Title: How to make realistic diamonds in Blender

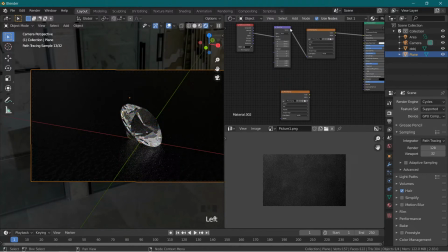1001s
So let's try that. It might make it look a little bit better. So use the same mapping because you want it to overlap perfectly, but you're essentially going to use the black and white from it to make it look bumpy.
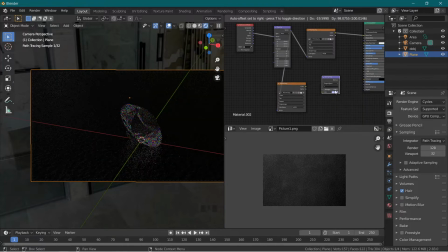1015s
So add in a normal map. And for normal maps, they have to be black and white. They're usually blue and red or whatever, but you just don't want other colors throwing into it, so just do it non-color.
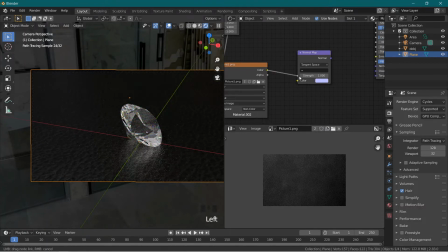1034s
And then go to strength and put that into your normal map, which you can see it just adds in a little bit of shadows and such. And then you'll see that this one turned to non-color, so you have to hit this little icon and it makes it a separate instance,
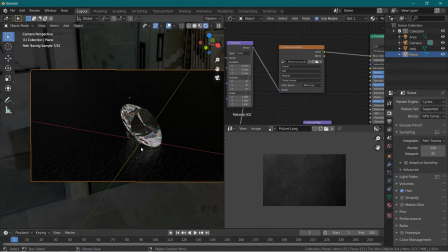1054s
so that now when I change it back to like Filmic Log, it will be its own thing, and this one will stay non-color. Okay, so now let's turn this a little bit towards us.
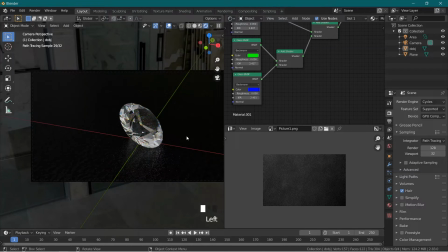1074s
Good. Alright, still kind of shiny, so let's make it a little bit less.
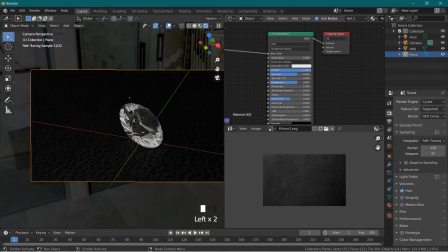1081s
So we'll make it rougher. Yeah, that's better. A little too rough, but on the track. You don't want to make it look like it's a wet surface, but leather also is a little shiny, so it reflects, so you have to find a happy in-between.
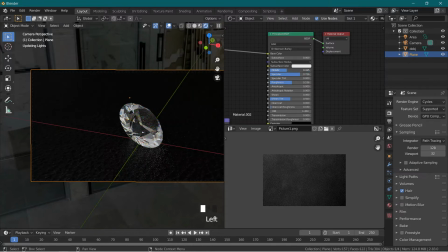1101s
And for metallic, you can play with in-between values, but usually things are either all the way no or all the way yes. So keep that in mind. Let's see, that looks pretty good.
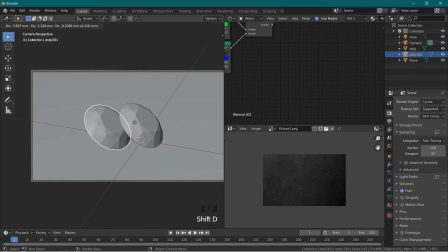1117s
Now the other thing we can do is add in a couple more just for kind of background noise and such. So put this back like here,
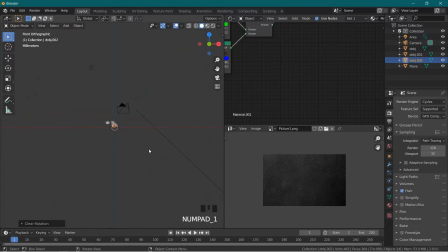1132s
maybe one over here, make this one be on its head, 180.
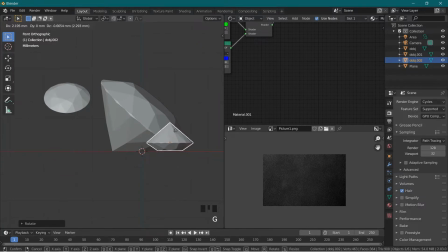1142s
Make sure it's on the that same ground plane.
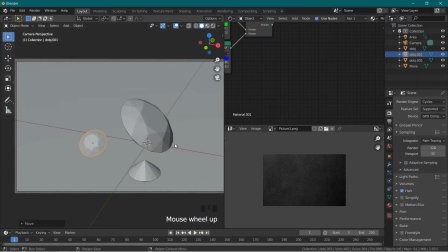1150s
Okay.
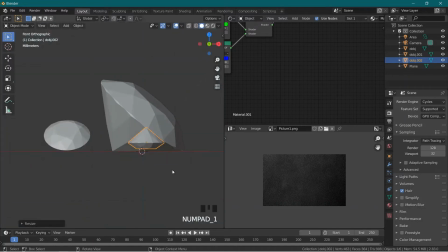1156s
That might have changed where it went. Yep.
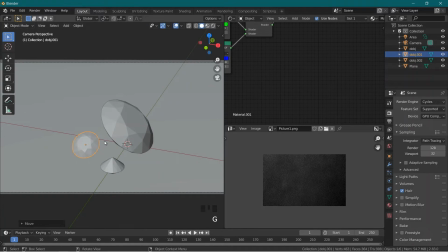Alright, and then just add in a couple of background ones back here.
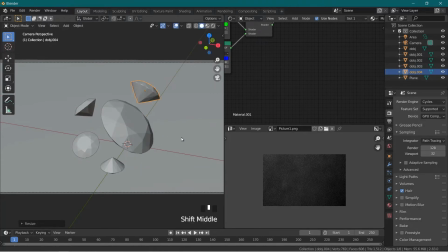Okay.
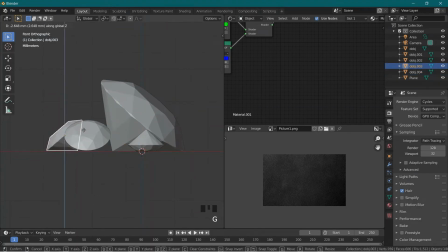1192s
And the reason I'm doing this is,
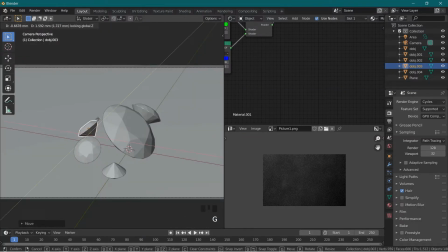1195s
one, so that it's not just one stone all by itself, but also you can use what's called depth of field, That way here is in focus and everywhere else is slightly blurry. And it makes the center or the center of attention pop.
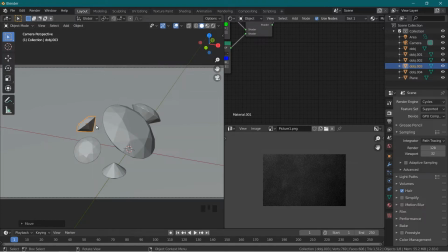1212s
And if you don't have anything else in your scene, you won't really get that same feeling. So move this one out a little bit, make it feel a little bit more random.
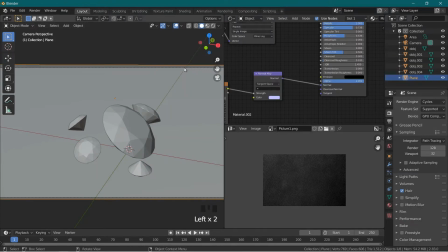1224s
Okay, so now for the depth of field, it is very heavy on your computer to do it in full rendered view, but you can't see it in solid view.
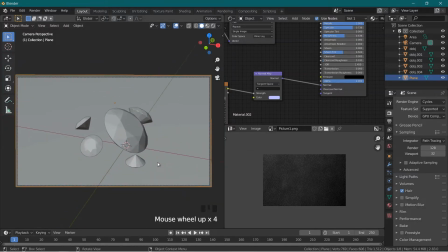1233s
So what you can do is go into Eevee. Why won't it let me select the camera? There we go. So go to camera, or go to Eevee first, sorry. Cycles, Eevee.